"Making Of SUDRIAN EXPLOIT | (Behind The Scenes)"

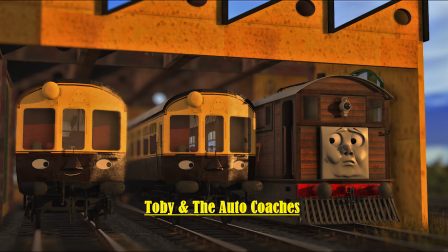497s
A little fun fact, the original episode was supposed to be about Toby, but after looking at him next to the auto coaches, he looked a bit funny.
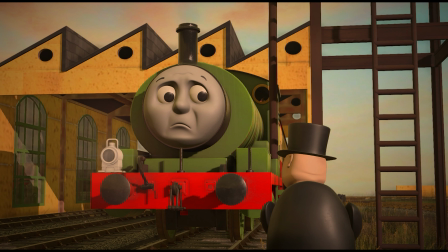507s
So we didn't go with that.
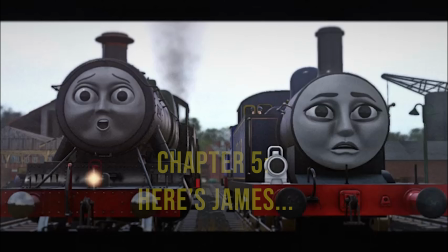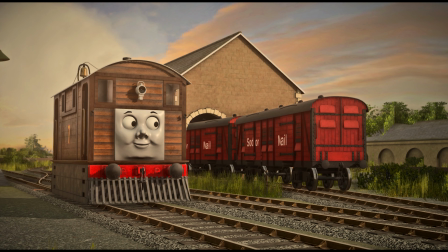523s
Speaking of changes that were made, as the last story featured Percy, we made Toby the lead of this story.
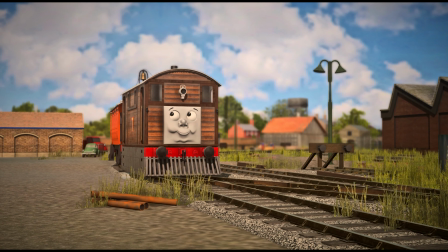530s
And honestly, I liked it a lot better with him. With this episode, I really wanted to give George a bit more character.
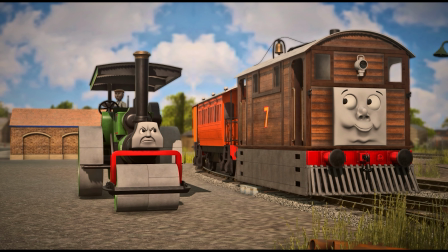536s
Most times when George is written, people usually focus on his one trait of disliking railways.
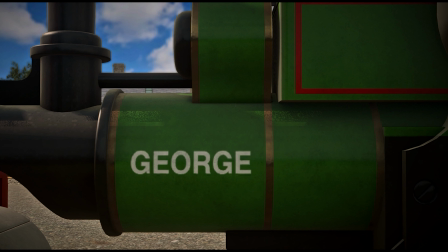543s
It's not a bad thing, but I wanted to give him a bit more depth and make him a character who likes the quiet moments and likes to take their time to enjoy it.
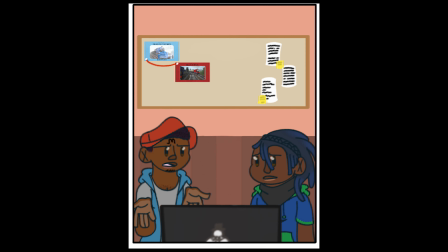551s
We had all the major scenes done, and the ending. It was hard for myself and Speedy to find a good spot to give George a moment to himself. And that's where I came in. Okay, so I started as the voice of Alice and Maribel in episode 3, August 19th, 2022.
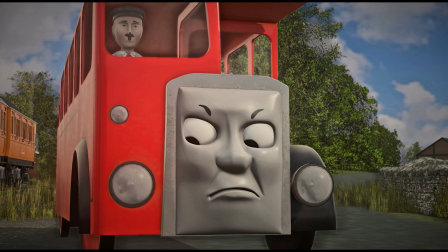568s
I came forward asking Sutter if he needed help because I was starting off writing and thought myself alright.
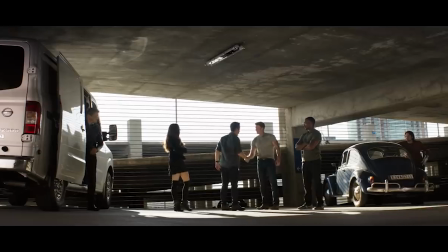573s
I was gladly accepted and I thought I added an okay scene.
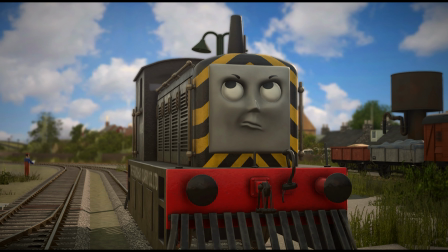577s
I wrote the part where everyone talked behind George's back and let him lament on what he did before Birdie's big call out.
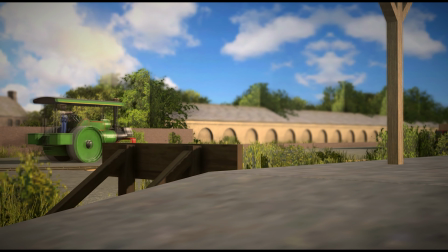583s
Yeah, without Petey, this episode would have been collecting dust for a while. When it came to writing this story,
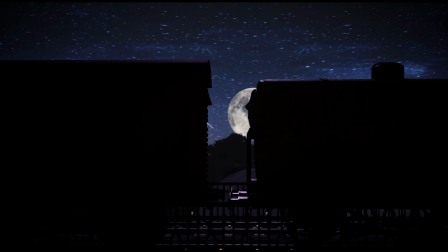597s
Speedy and I didn't even get a chance to put a word down before Petey had written up the whole script. I'm not mad about it though, because Petey did a great job at characterizing Scruffy. Like with other characters in the series, they did a great job at developing them beyond the main source, without straying too far.
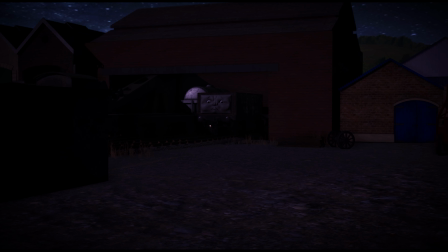613s
No Use at All is a funny story actually, so the episodes after this are a 90-10 split with me and Suddery. This episode though was 100% me. Oh my fucking god, why do you guys enjoy this?
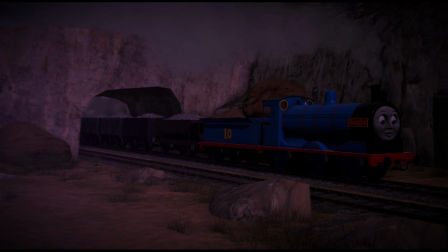624s
I'm half joking though, this episode is good as a build up to Scruffy's character arc, but as standalone, it's just okay.
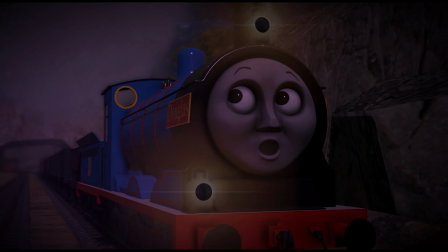633s
To me, it is. Fun fact, I actually had a hard time brainstorming this episode when I was first given it.
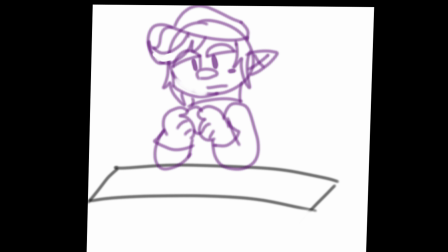640s
I slept on it, and then the next day while I was at work rolling some like mozzarella bites, I came up with the whole episode,
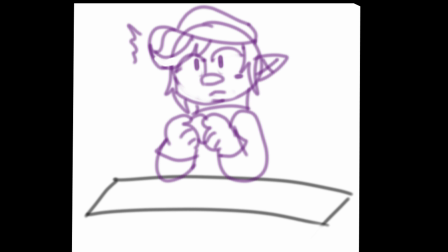646s
and my poor coworkers had to just watch me run from the front to the back and just scribble on a post-it note.
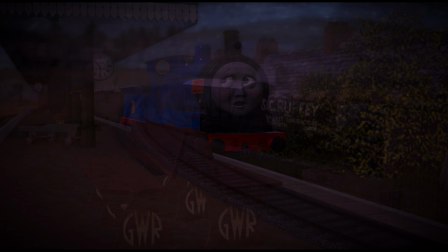655s
What's worse is that they read it.
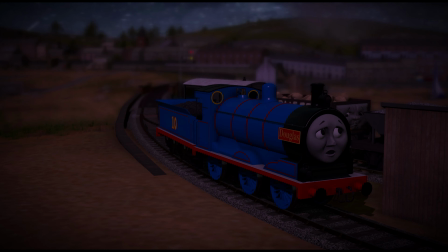659s
Filming for this episode was a hassle, to say the least.
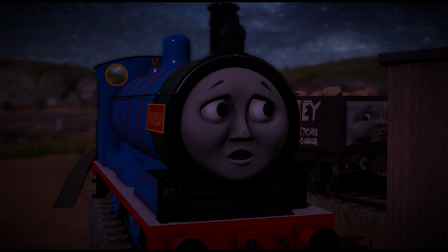663s
A majority of this episode takes place at night, and at the time, I hadn't really filmed many night scenes,
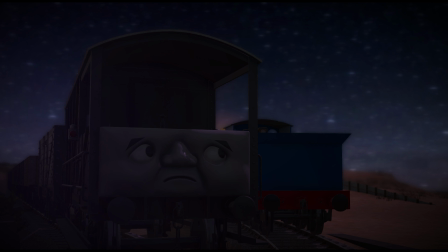669s
so the lighting here is a bit too purplish and just doesn't give off a good night vibe in my opinion.
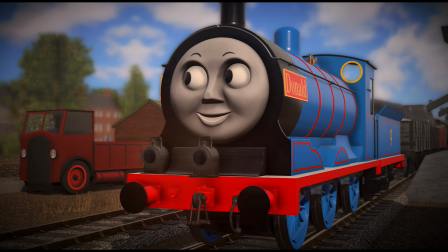675s
Besides that, everything else is pretty smooth. The avoided crash worked well, and the daytime shots weren't that bad.
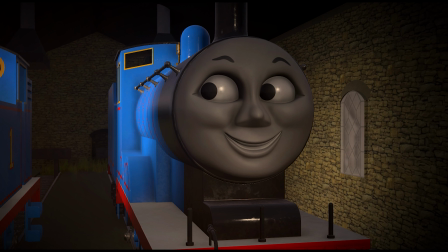683s
The Thomas and Edward scene was a last minute addition. Since episode 2, the conflict with Thomas had not been touched upon since.
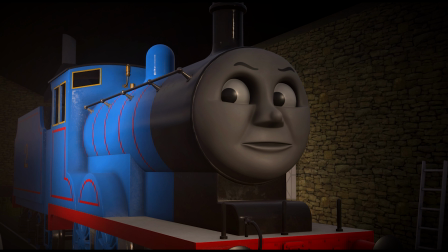691s
So here we made sure he finally talked to Edward about his anxiety. As the series goes on, this plot point will be better explained.
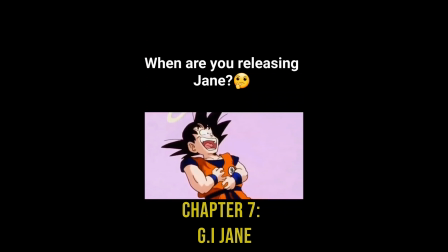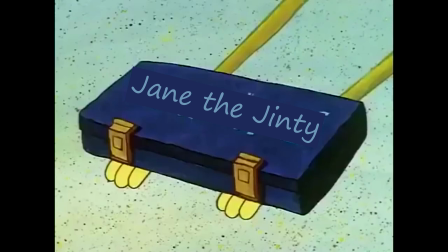705s
Suddery gave me an OC that had almost nothing and said don't fuck it up.
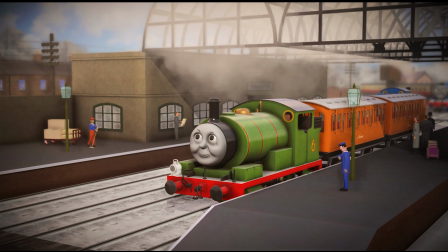710s
I did it, but holy hell, I would be out of a job. Nah, I'm joking.
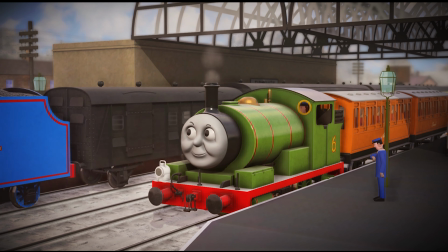716s
Honestly, I have fun with Jane. Giving her a personality and being a strong female character is, I loved it.
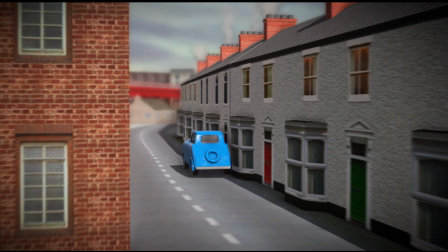722s
I loved it. I kind of associate Jane with Rainbow Dash with their personalities.
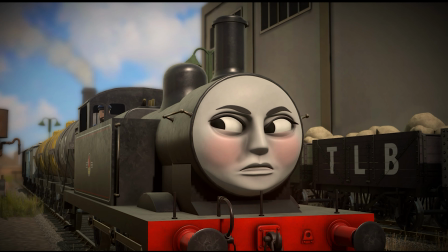728s
Jane is hot-headed, no nonsense, unless her nonsense, and will stand up for herself for anyone she cares about.
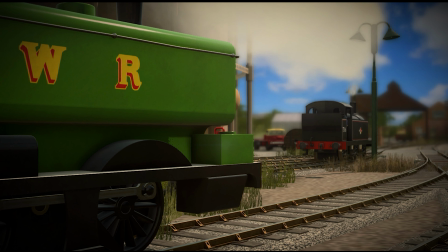734s
I also view Jane as a niece.
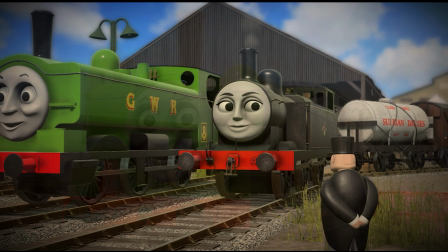737s
Technically not my child, aka my OC, but I helped her through, and I love her.